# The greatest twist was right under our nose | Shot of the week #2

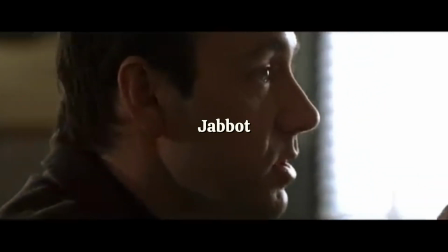The greatest trick the devil ever pulled was convincing the world he didn't exist.
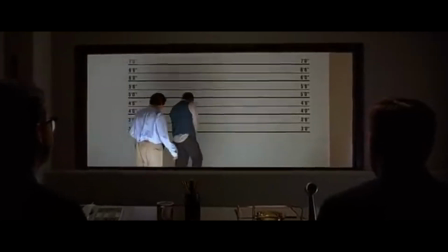To put it short, Bryan Singer's The Usual Suspects is a masterpiece.
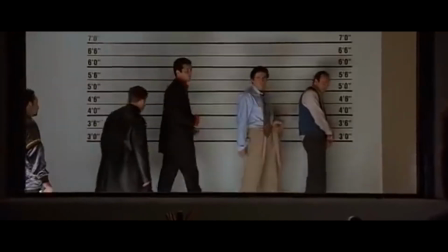It was released in 1995 and won 2 Academy Awards. It includes one of the greatest twists in cinema history, and every single tiny action helps lead to that moment.
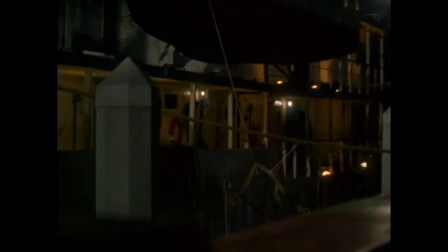The audience is led to question each part of every scene and every shot to piece the puzzle together of who Keyzer Söze really is. And this shot helped hide the twist even further.
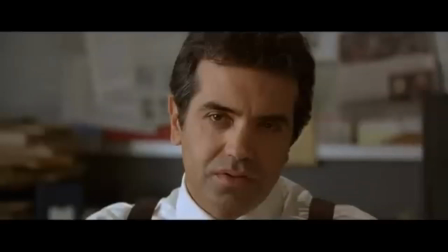Now, you may be wondering what this shot is meant to be of. It is repeatedly shown throughout the movie to help give the audience the idea that Verbal,
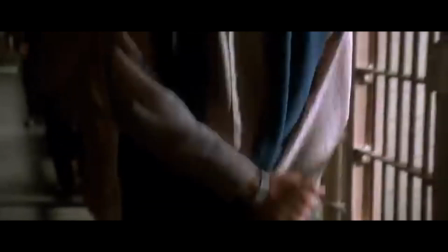Kevin Spacey's character, is hidden at the dockyard at the time Keyzer Söze kills Keaton.
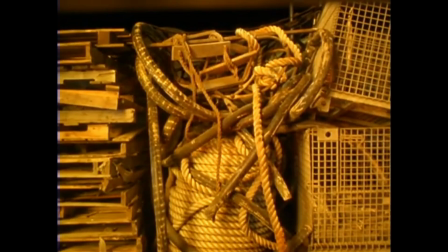Yet, no one is visible.
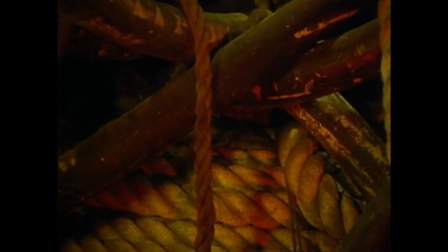You'd think that Bryan Singer would make Spacey hide behind the ropes and peek through a small hole so we can clearly see what the shot's actually meant to be.
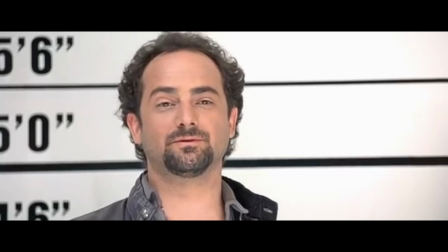But he doesn't.
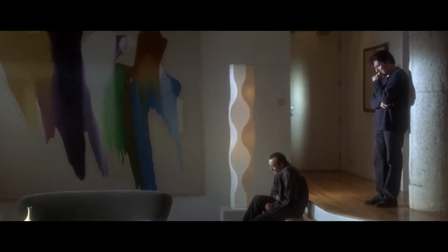But once you reach the end of the film, you see exactly why he doesn't do that, because Verbal wasn't there. He was actually the one who killed Keaton, which isn't revealed until the latest possible time in the movie.
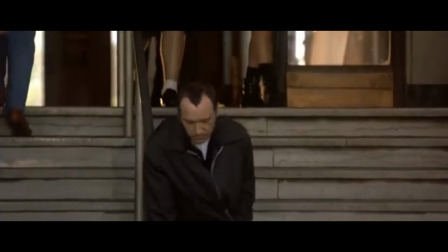But when you rewatch it, it's genius, and this shot alone is genius.
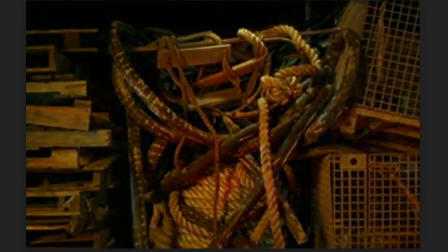The lighting seems pretty explanatory. In this frame, there is a large orange flickering light to simulate an explosion.
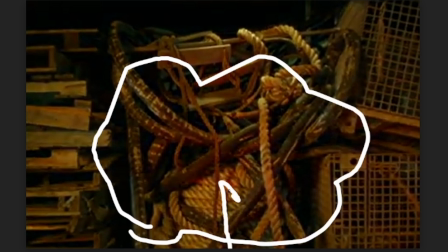This pairs with the shaky camera, which slowly zooms in to create an uneasy atmosphere.
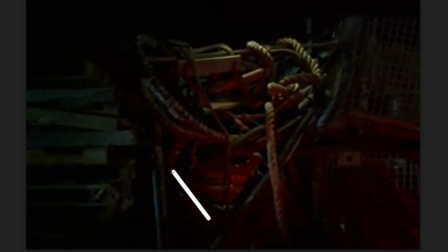However, when this shot is shown shortly before, there is only a soft red light illuminating onto the pile of equipment,
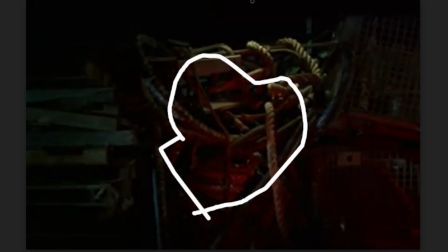along with a dim white light pointing downwards onto it.
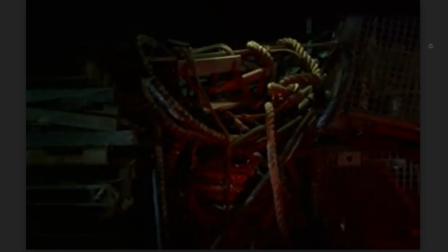The red could potentially act as a warning, creating a sense of fear and dread which cannot be created with just an explosion. The white light helps hide what's behind the equipment, making the background darker and placing the audience's focus on the actual objects themselves.
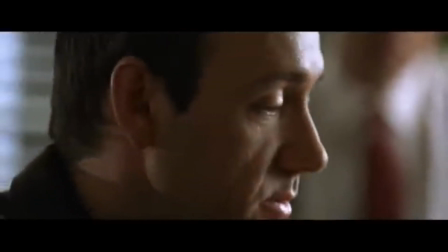Later in the film, Verbal lies to the audience and tells them that he hid behind the object.
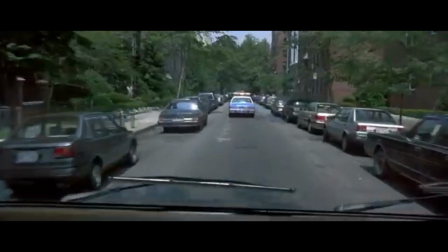This is a clever piece of writing, as it means that the audience will definitely assume that Verbal is behind the equipment, but will never look deeper to find him.
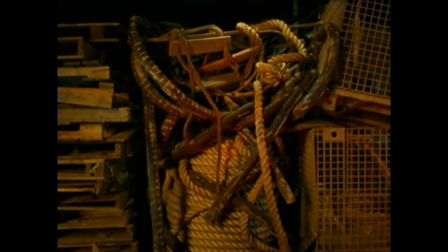The sound in this shot is very overwhelming as well, with the loud explosions and music reducing the audience's focus on what the shot actually is.
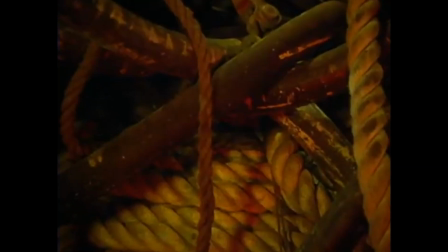Altogether, this camera shot hides the truth from audiences,
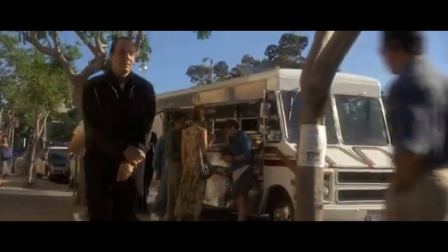tricking them into believing something that they can't see, and, overall, adding more shock to the final twist of the film.
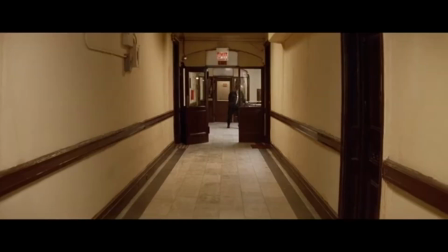Thank you for watching, and I'll see you next week, where I'll be talking about Leon the Professional and how they created a disturbing villain in just one scene.
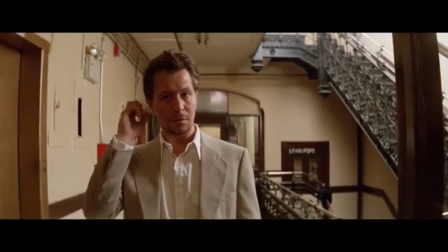Goodbye.